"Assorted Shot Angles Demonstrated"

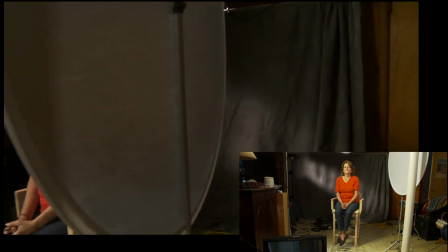498s
Now, if we come from behind something,
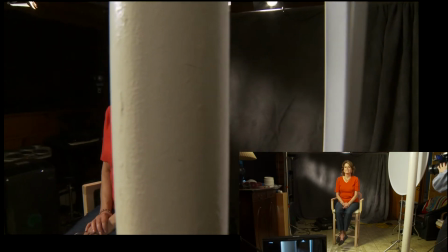505s
here we're actually
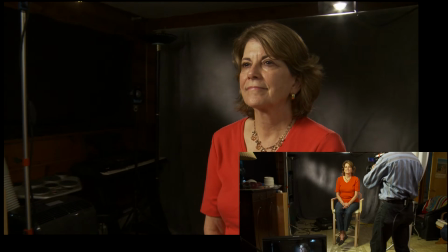509s
revealing the character and moving in, so we're getting much more involved.
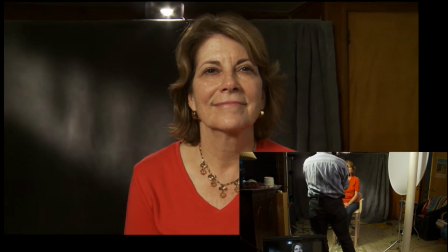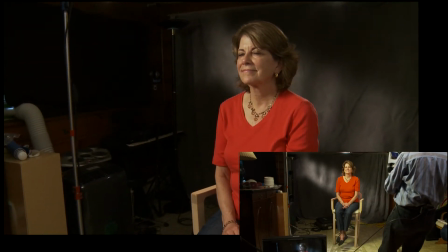524s
Likewise, if we dolly in, now this is, the camera is just below eye level.
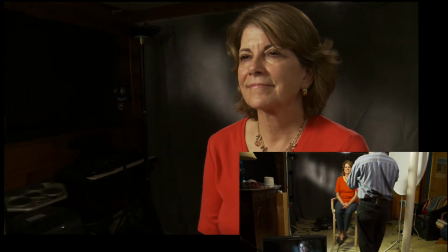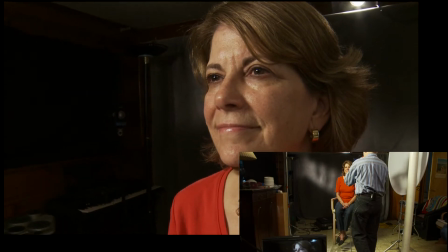538s
And we dolly in for emphasis that way.
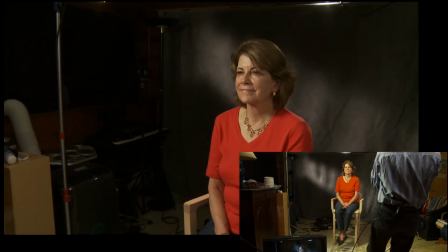541s
Now, if we want to make the character look stronger, perhaps we'll start a little higher,
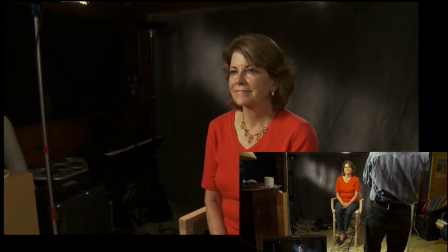550s
and as we dolly in,
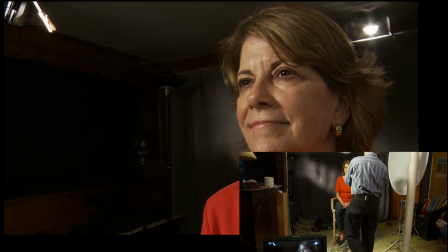554s
we boom down, and that makes for a stronger character.
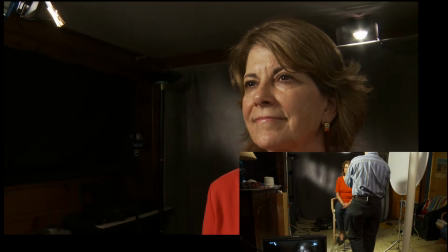559s
Or in the case of
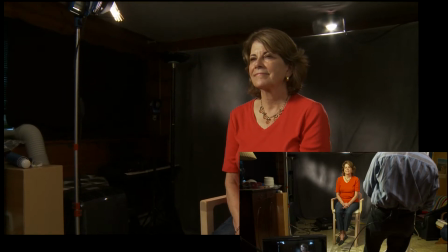563s
the Terminator type shot, the camera always stays around chest level.
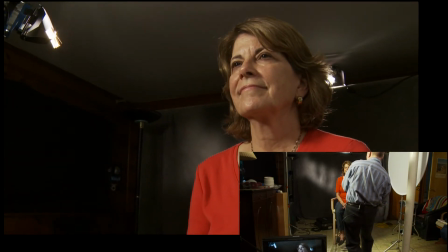571s
Then as it dollies in, it becomes a more extreme low angle.
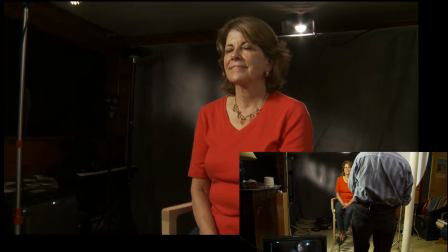579s
So you see how that works. See, the camera is tilting up a little as it's dollying in,
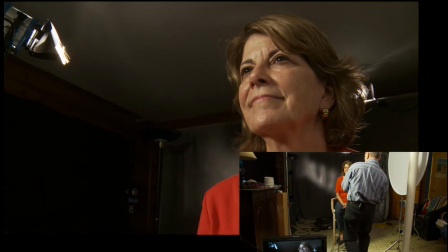585s
so it's becoming more extreme.
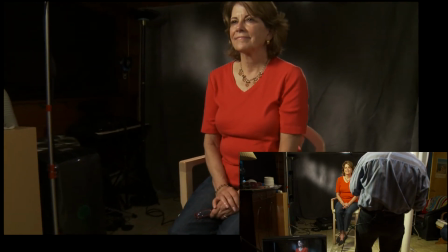591s
And of course, you can do the opposite kind of move where as the camera dollies in,
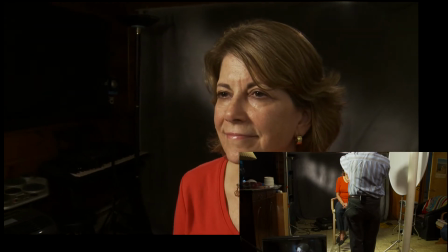603s
it actually goes up.
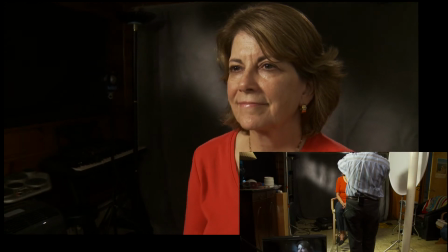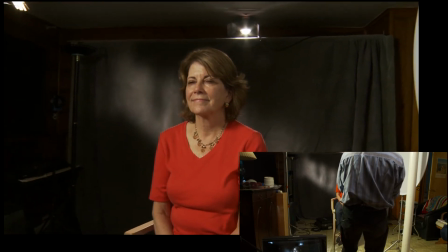613s
Now, one other kind of move is the move around someone, kind of.
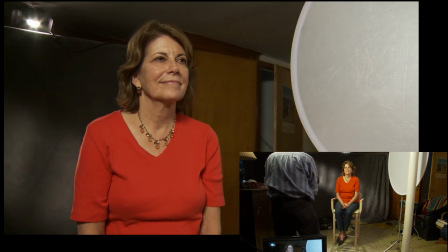619s
Now I'm kind of staying at the same distance from them,
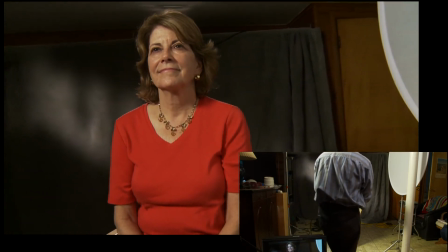624s
kind of moving the camera in an arc.
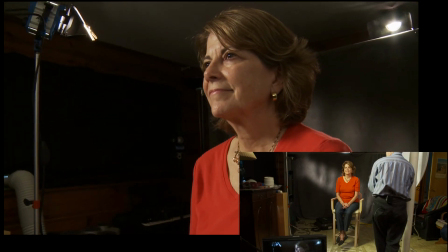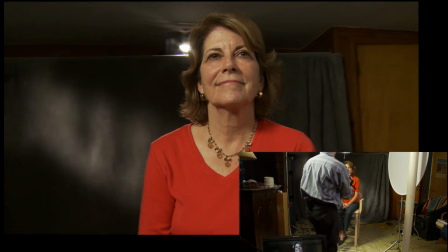633s
And this is kind of the hero shot.
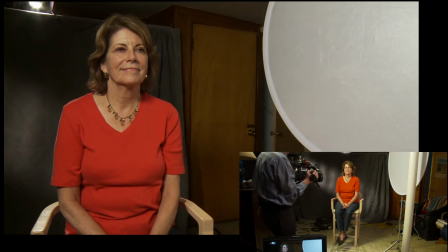638s
Now, if I were wider, I can't actually get back that far in the in this room.
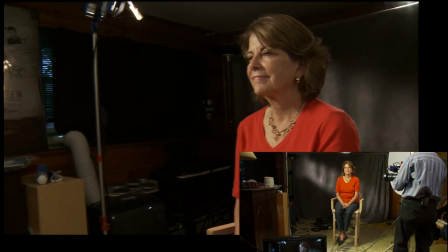649s
But if I were wider, you see this shot is really about them in the space.
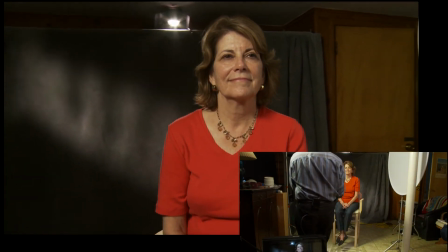658s
You see how the space is going by, and we're kind of seeing the space all around them.
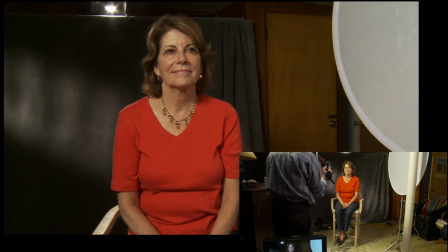666s
So these are just a few of the kinds of camera moves.
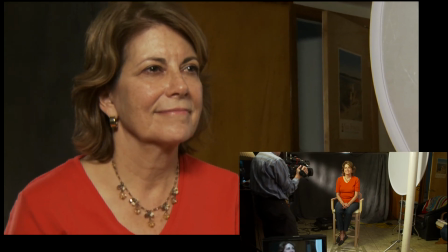673s
Let's try that.
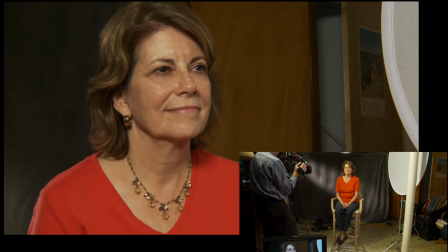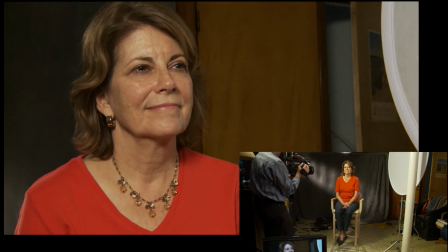680s
Try that move a little tighter.
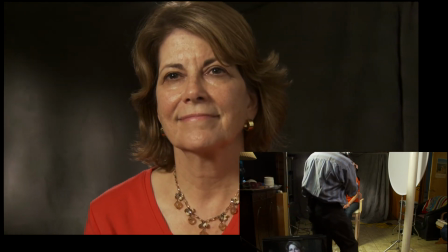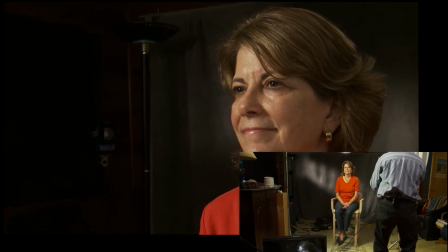689s
And you actually find that there's kind of a sweet spot right in
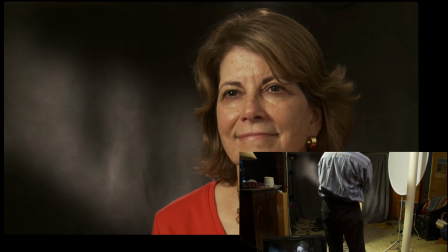694s
here somewhere, where if we stop, it actually looks great.
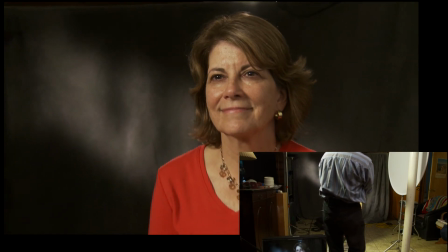701s
So those are your basic kind of camera moves.
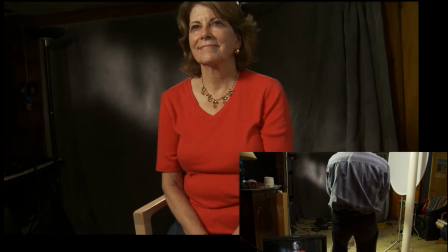705s
Also want to mention that you have moves where you can do a straight, you can do a boom up
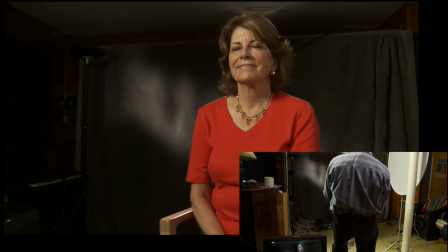715s
or a boom down. Now here again we're focusing around the character, or you can do a boom up
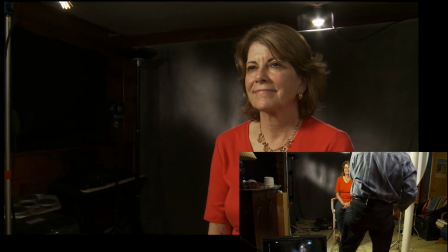726s
where you're kind of doing a reveal by staying more or less at the same tilt factor.
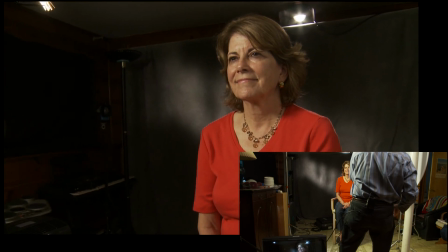732s
Okay, well that's it for now. Bye. Say goodbye.